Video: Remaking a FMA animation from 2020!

Hey, I'm Wispy, and I've been animating for a while, a long time before I started this YouTube channel. Most of those were just simple loops or crappy animatics, and luckily I have one of these saved back from 2020.
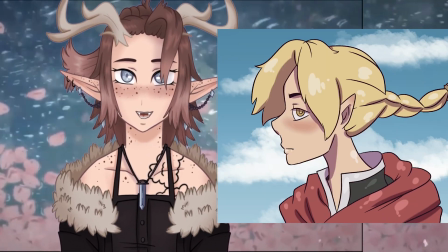0:16 Here it is. Yeah, it's not super impressive, but I remember being kind of proud of it at the time.
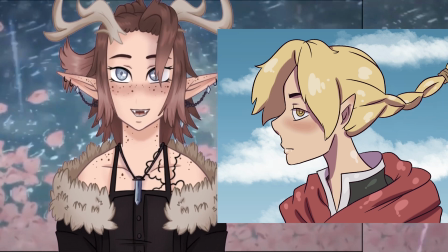0:22 My favourite anime ever is Fullmetal Alchemist, and I think I made this while watching the original series.
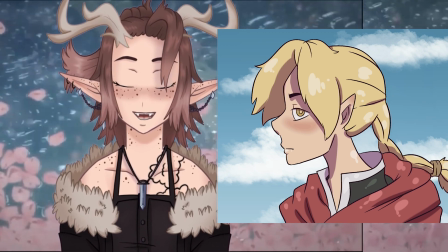0:28 But when I look at this animation now, I can only see the problems it has. I know I can do better. So today I want to remake this old animation and hopefully give you guys some tips to make your animations better.
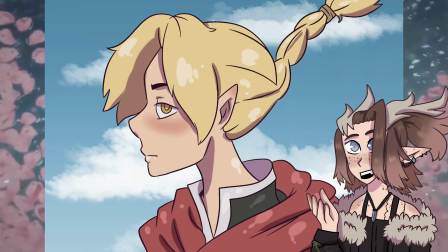0:39 So to start, let me critique this animation. First of all, there are a few visual mistakes. The shading is a bit jittery and isn't very consistent. Plus, there's a weird line at the bottom of the neck that keeps disappearing.
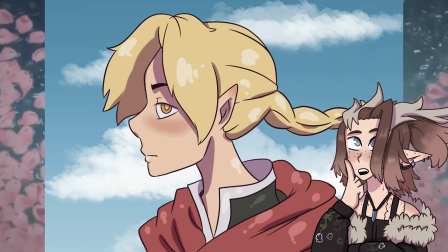0:51 These are basic mistakes that can be fixed very easily. A more complicated issue is I don't like how the braid moves. It should move more towards the end and less closer to the neck.
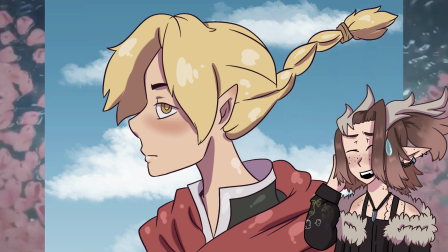1:02 However, in this, the entire thing moves all at the same time, which is why it looks so strange.
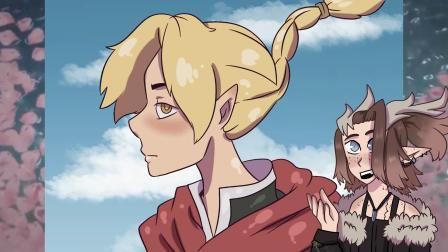1:08 Next up are just personal visual preferences.
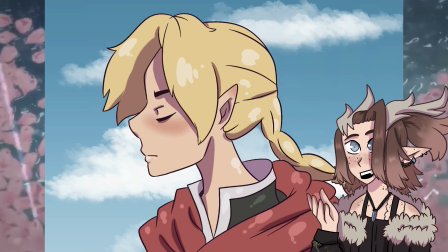1:11 I do my shading very differently now, and I think this has way too many highlights, which makes it look weirdly rubbery.
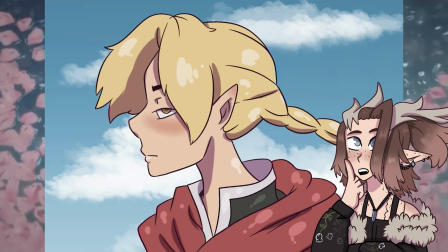1:18 Plus, all the highlights are the same shape, which doesn't help indicate texture. As for the expression and pose, there's just nothing behind those eyes,
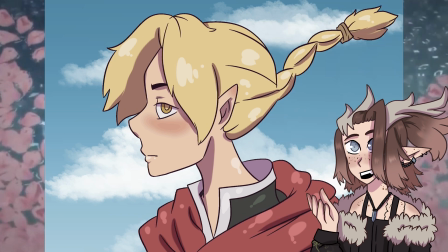1:26 and overall it just doesn't look enough like Edward, especially without his iconic hair spike.
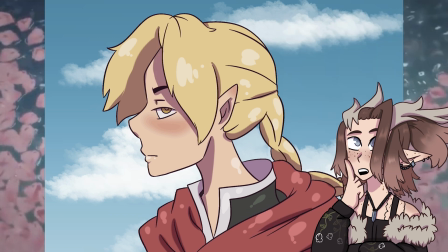1:32 Next, the background is too boring and it has no movement.
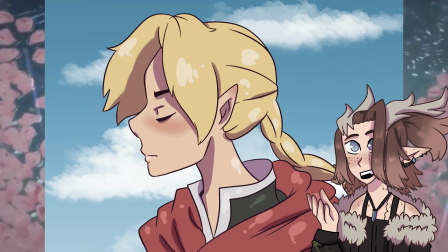1:36 Plus, with a plain blue sky, it doesn't allow for any interesting lighting that would integrate the character with the background.
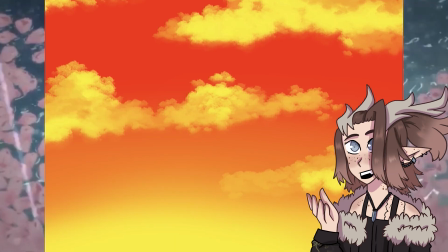1:44 Okay, so how did I fix these problems? First of all the elements of the scene are in different files, and I'll assemble them later.
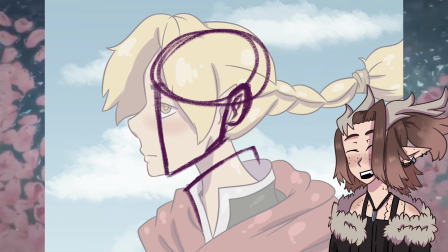1:52 So the clouds, sky, leaves, and character are all different parts. When Edward blinks, that's also a separate file, but I'll get to that later.
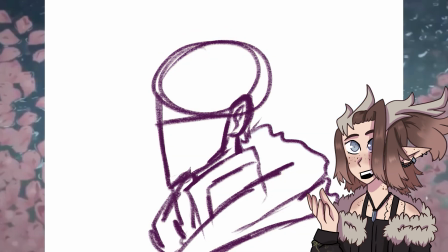2:00 I changed the background from a plain blue sky to bright red with yellow clouds.
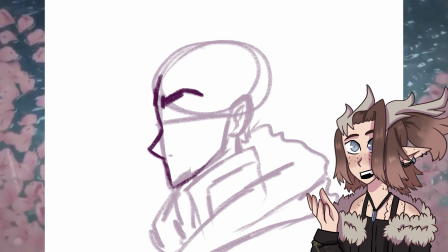2:04 This is far more visually interesting, plus makes more sense for the series. I also added in some dark leaves to break it up a bit. Plus, now all these elements are animatable, so the background is no longer still.
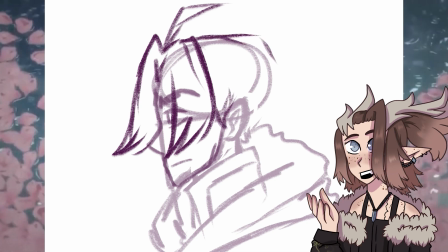2:17 When I sketched the new pose, I made sure to reference the old one. His expression is now determined and aggressive rather than a peaceful or even blank stare.
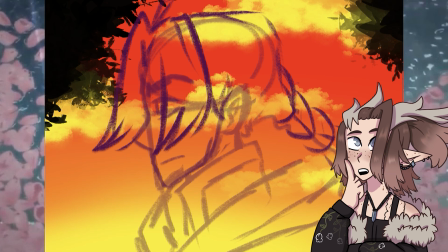2:26 I also made the collar of his shirt closer to his face to hide more of his neck, to show how closed off he can be.
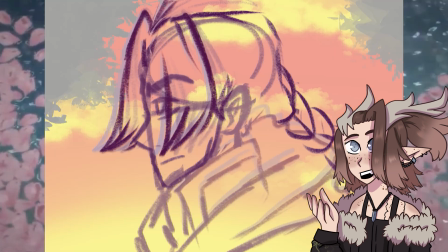2:33 And I gave him back his hair spike. Next, I start adding the movement of the hair and coat.
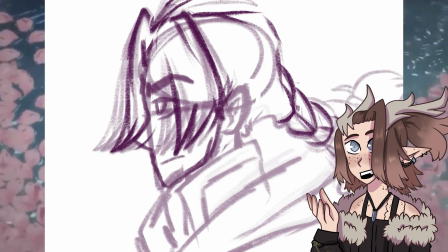2:39 When I get to the line art, I make sure the head, hair, and coat are all separate pieces. This is because I'm not animating the face until later, so this will reduce the chance of visual mistakes happening like before.
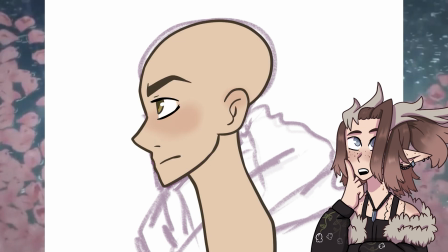2:51 When I'm doing the shading, I'm making it a warm pink instead of purple to better match the environment.
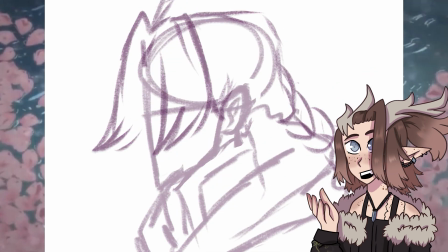2:56 I'm also only adding highlights in the hair and making it spiky to indicate the texture.
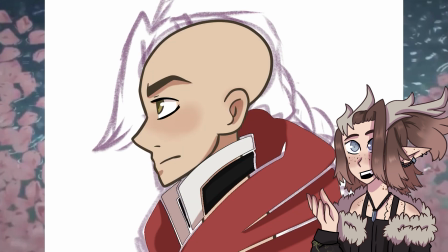3:01 And now I'm just animating all the frames, always making sure to reference the previous one to keep consistency.
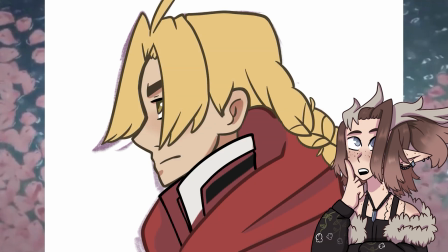3:07 After this, in a separate file where I can flatten all the layers, I add the lighting.
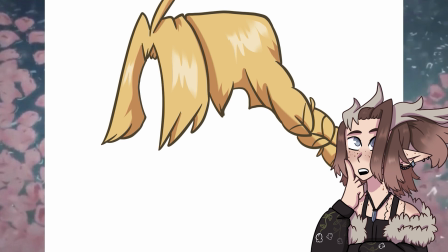3:11 It's a dark red with bright yellow rim lighting to match the clouds. I also add in that blink later for some realism.